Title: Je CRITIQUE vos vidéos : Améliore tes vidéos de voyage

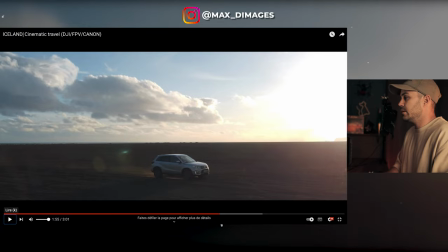683s
regardez j'ai fait un effet spécial super mais non en fait tu m'aurais mis après ton plan drone de suite ce plan véhicule là celui là parce que celui là il est très très beau en contre jour il est magnifique on dirait un plan pub regarde il est magnifique ça c'est
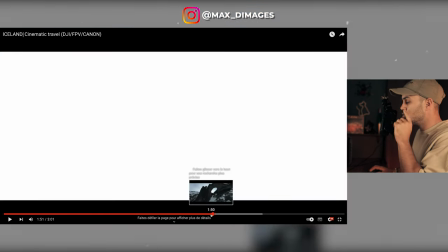699s
pas beau je vais t'expliquer pourquoi mais ce plan de juste avant que tu m'as fait déjà ça n'apporte rien la voiture elle est à
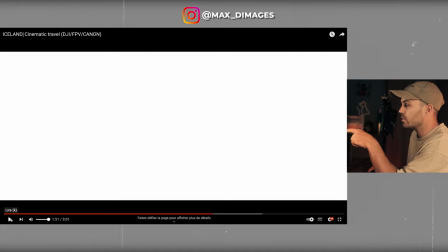706s
l'arrêt soit c'est un placement de produits ok mais en fait ton placement produit avec ton plan drone après il est 100 fois mieux et
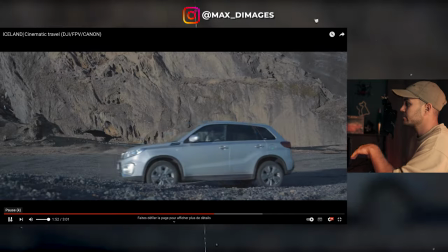713s
non je ne peux pas valider alors ce plan là je te montre déjà
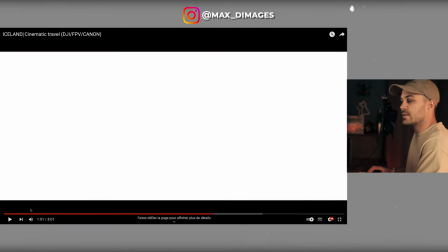718s
dans le son ça t'a fracassé la vidéo le
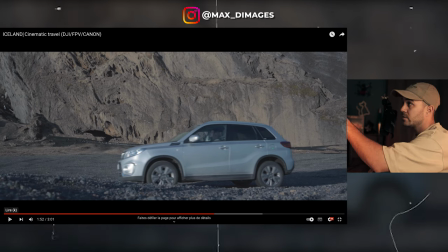723s
plan il est flou donc tu attaques montagne kenneth ta voiture elle est floue donc déjà le plan 1 il est pas beau et en plus il est flou ce plan
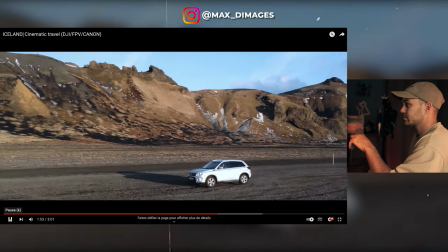732s
même principe la voiture elle est floue et il n'apporte rien ce plan est sympa j'ai envie de dire celui-là est sympa pas mal
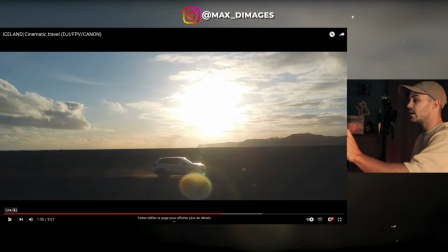739s
du tout j'aime bien voilà tu vois tu aurais pu mettre tac tac cet effet avec ces trois enfin ce plan et ce petit cette petite coupure pour le rythme de la vidéo et ce plan là qui est magnifique et après tu continues encore avec avec les paysages ce
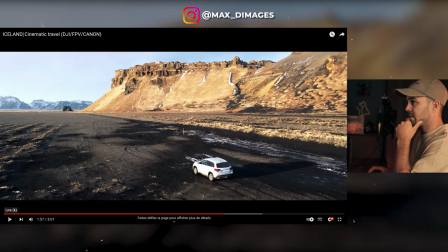754s
plan là pour moi il n'est pas beau parce qu'il est trop éclairé en fait ton véhicule il est blanc cramé ta montagne aussi il y avait une belle lumière pourtant à ce moment là mais c'est cramé et honnêtement en fait tes plans juste avant ils sont déjà super beaux et celui là il n'a pas de raison d'être là je l'aurais enlevé cet
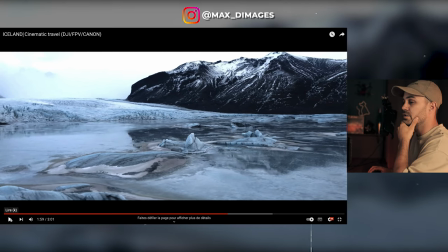774s
effet tournoyant pourquoi pas c'est les goûts et les couleurs moi je l'aurais pas mis mais là c'est les goûts et les couleurs
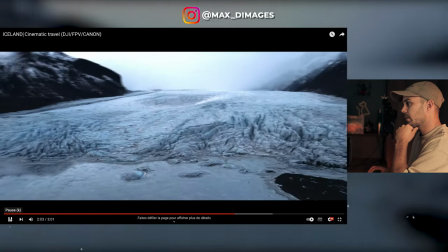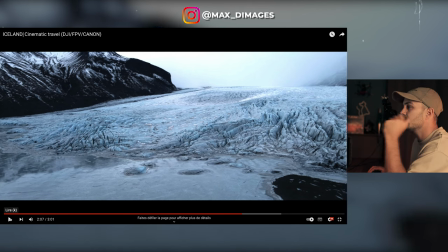788s
ces petits effets d'accélérer c'est pas mal honnêtement ça ajoute un petit truc c'est cool là j'ai l'impression que tu as ralenti ce plan là et qu'il saccade un
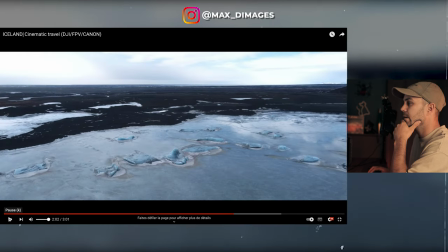794s
peu je sais pas si c'est la connexion ou pas mais j'ai l'impression qu'il saccade un
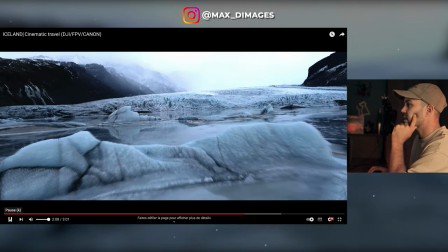799s
peu ce plan peut-être un peu trop ralenti ça c'est sympa j'aime
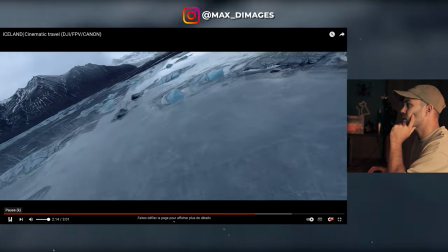805s
bien ces petits accélérés ça ajoute quelque chose franchement
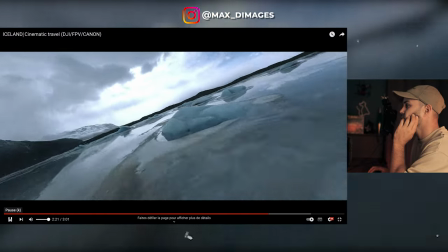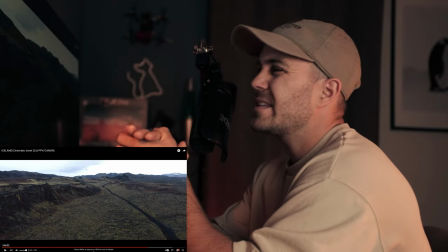819s
là c'est top tous les plans les enchaînements de plans c'est vraiment nickel et c'est vrai qu'au milieu si tu rajoutes un peu parce que tu l'as fait
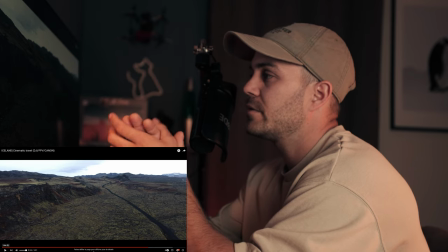826s
tu as humanisé ta vidéo avec sûrement ta compagne dans la vidéo là tu la prends en train de courir par exemple
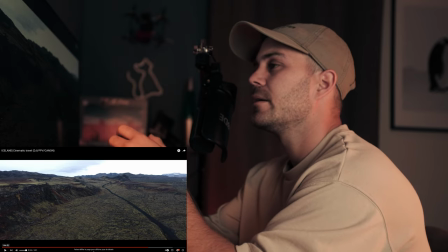833s
soit au drone soit avec la caméra à la main et là tu humanises encore plus en plein milieu de
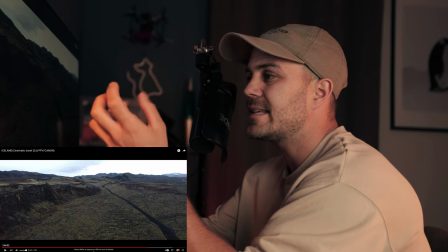840s
tous ces plans drone parce que là ça fait beaucoup beaucoup de plans drone à la suite et c'est là qu'il faut casser au milieu avec des plans serrés avec d'autres choses
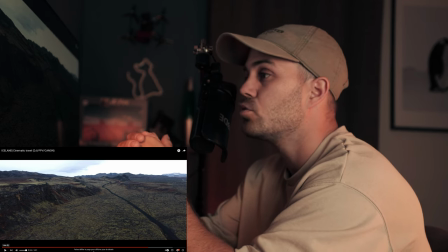847s
tu vois et ça aurait été cool un plan voilà de ta copine par exemple qui court ça aurait été top là
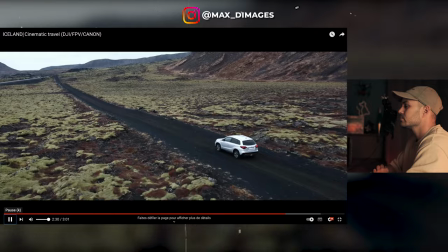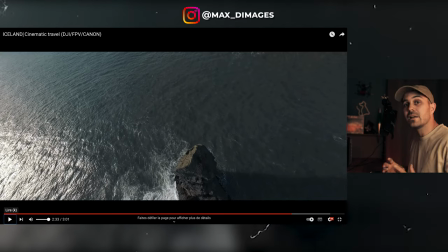862s
ce plan est magnifique et là avec le boom de la musique j'aurais bien vu un speed ramping donc ta vidéo qui accélère progressivement et comme ça en haut du rocher tu vois le boum là je vous le remets et imagine que ça fait vraiment ça dans ta vidéo boum
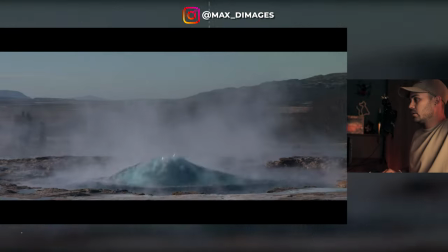880s
et là tu aurais été en haut alors
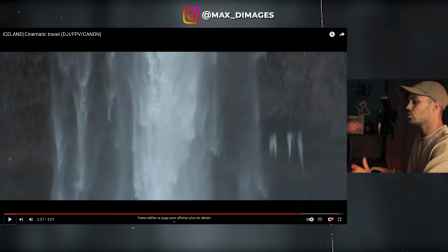885s
là c'est ça là c'est sympa le truc des cascades je comprends le geyser c'est sympa sauf
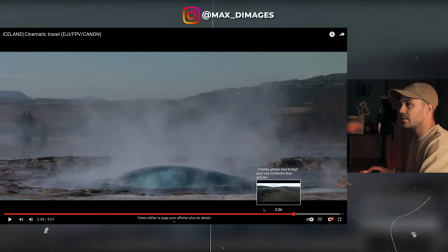889s
que le plan du geyser il est pas beau et parce que c'est compliqué de filmer ce truc là parce que 1 tu sais pas quand est-ce qu'il va péter 2 qu'à 12000 touristes autour déjà tu les vois à gauche là là peut-être ça aurait été mieux peut-être de faire un plan fixe parce que tu sais pas quand il va péter et donc t'as ton plan qui bouge un peu trop
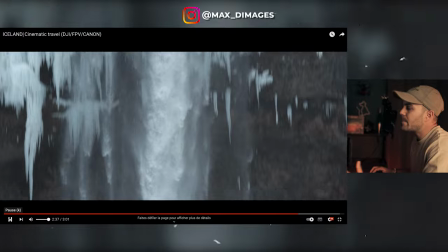905s
tu vois mais bon ça passe bien ça passe franchement ça passe
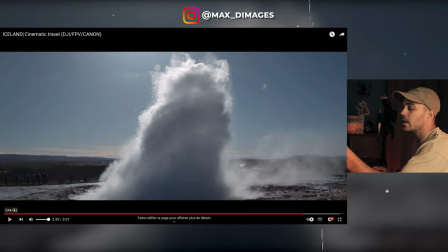911s
tu vois ce plan là je l'aurais pas mis tu l'as mis juste avant c'est un de le mettre deux fois et là il y a le bus de touriste qui est posé là qui fait ses photos avec leur téléphone juste derrière donc ça je l'aurais viré
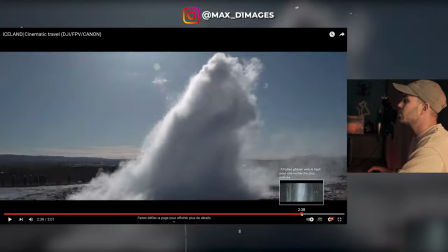925s
et là malheureux alors ce plan là vous filmez tous les deux il est où